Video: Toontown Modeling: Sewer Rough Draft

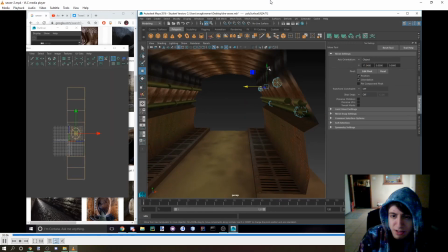12:14 Copy paste, but I'm going to move these around so it's not completely the same on both sides,
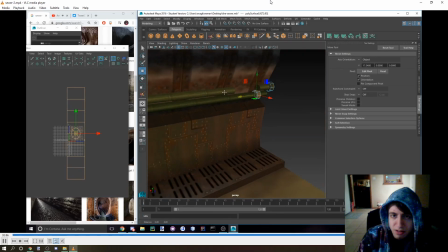12:21 because the more stuff differs, the more natural it looks. Oh, this is when I figured it out, that I was in the wrong mode. There we go. Yeah, now I can move stuff individually.
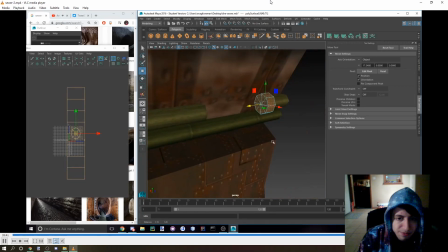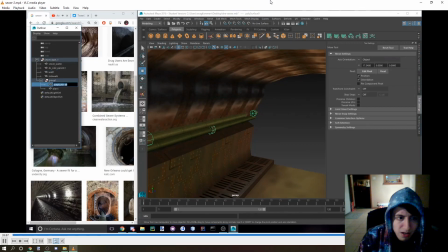12:42 Okay. I'm taking care of some node grouping.
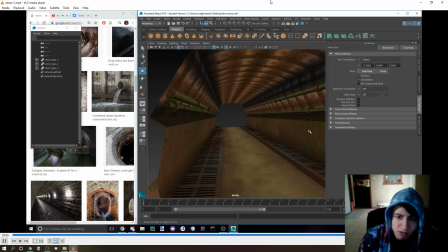12:51 And I'm making a path, seeing how it looks.
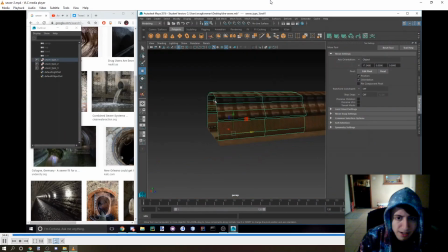12:57 And then I think I create an end.
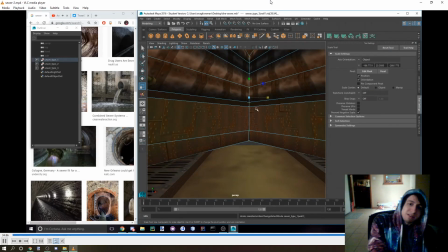13:01 Yeah, I try to just make it so there's an end to this instead of just a void at the end, which doesn't look good.
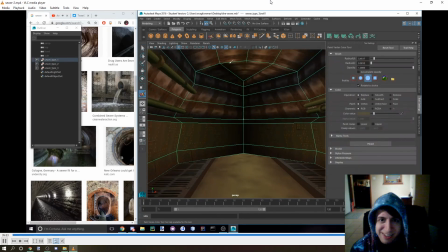13:09 And I'm going to darken it up and make it look like it's never ending, and it's just a dark path at the end of the tunnel. So it's just more vertex painting.
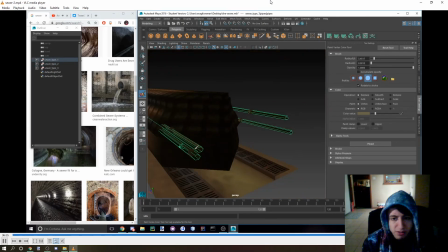13:26 Gotta apply the darkness to every aspect of the model: the pipes, the walls, the floors, the sewer water.
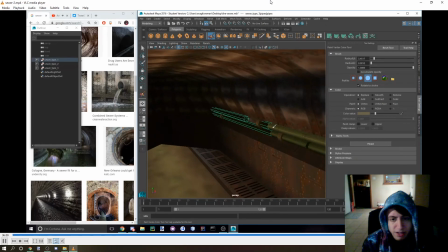13:37 Right now I'm working on the pipes.
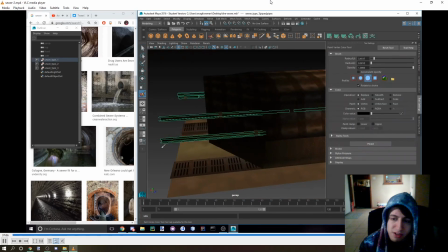13:44 And then, I mean, you gotta test out different color values to see which one works best for your model.
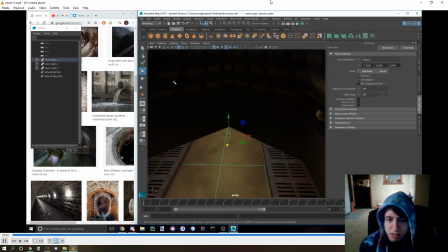13:52 You gotta make model adjustments. Next up is coloring the floor, making sure it blends out nicely.
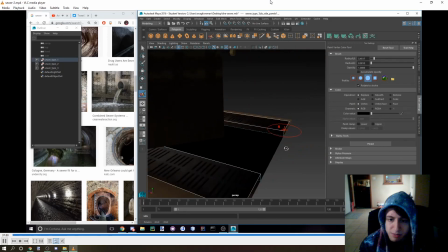14:01 Same with the walkway.
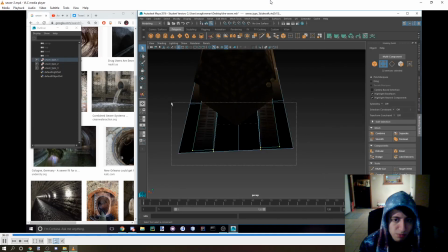14:07 And I think I shift it upwards. Yep.
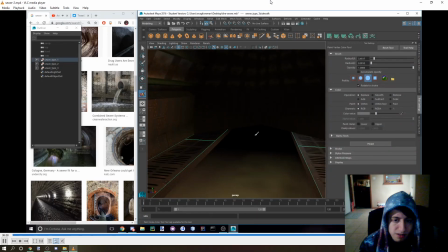14:11 And then I gotta fix up the hole in the bottom right there.
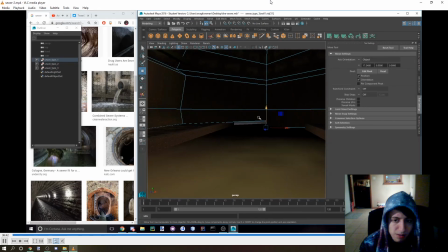14:19 Yeah, move that downwards.
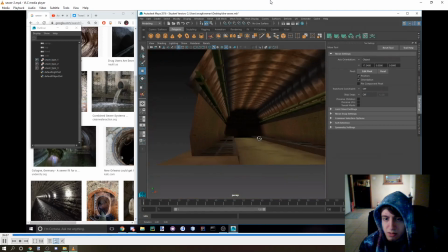14:25 And then there. All done.
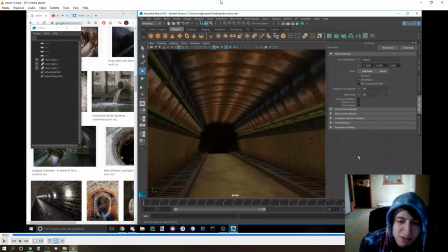14:36 That is our that's the sewer model. Just a first part to it. I still want to add like different varieties of like maybe gateways, boxes in there,
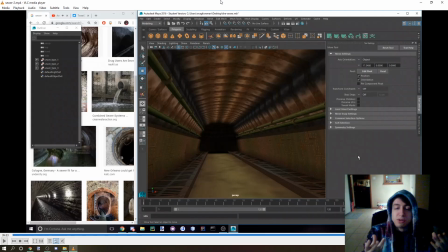14:52 different props and stuff that'll add to more variety and make it feel more real, because that's what I'm trying to go for. What am I going to use this for? You'll find out, hopefully, if I end up using it. I'm thinking about making a short little scene in the sewer.
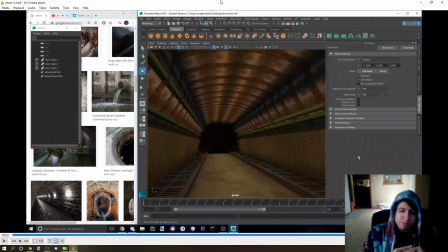15:11 It won't be connected to any previous animations of mine. I just want to make this scene that gives off certain emotions. I want to express like just creepy sewer vibes for the heck of it.
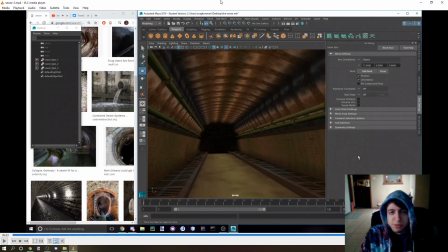15:29 Because I was listening to some of Retro's music and I was inspired, as always, by his amazing songs that he creates. He does a fantastic job. Every time I listen to his music, he inspires me. And although this is a creepier
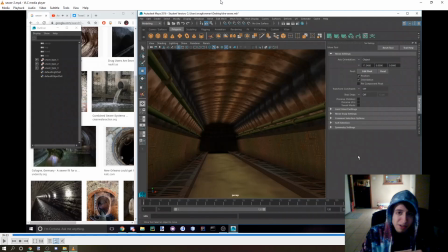15:50 emotion, this is still something I think would be interesting to watch once it's completed. Hopefully you'll enjoy it if I do end up finishing this little project of mine. Thank you for listening, and I'll see you next time.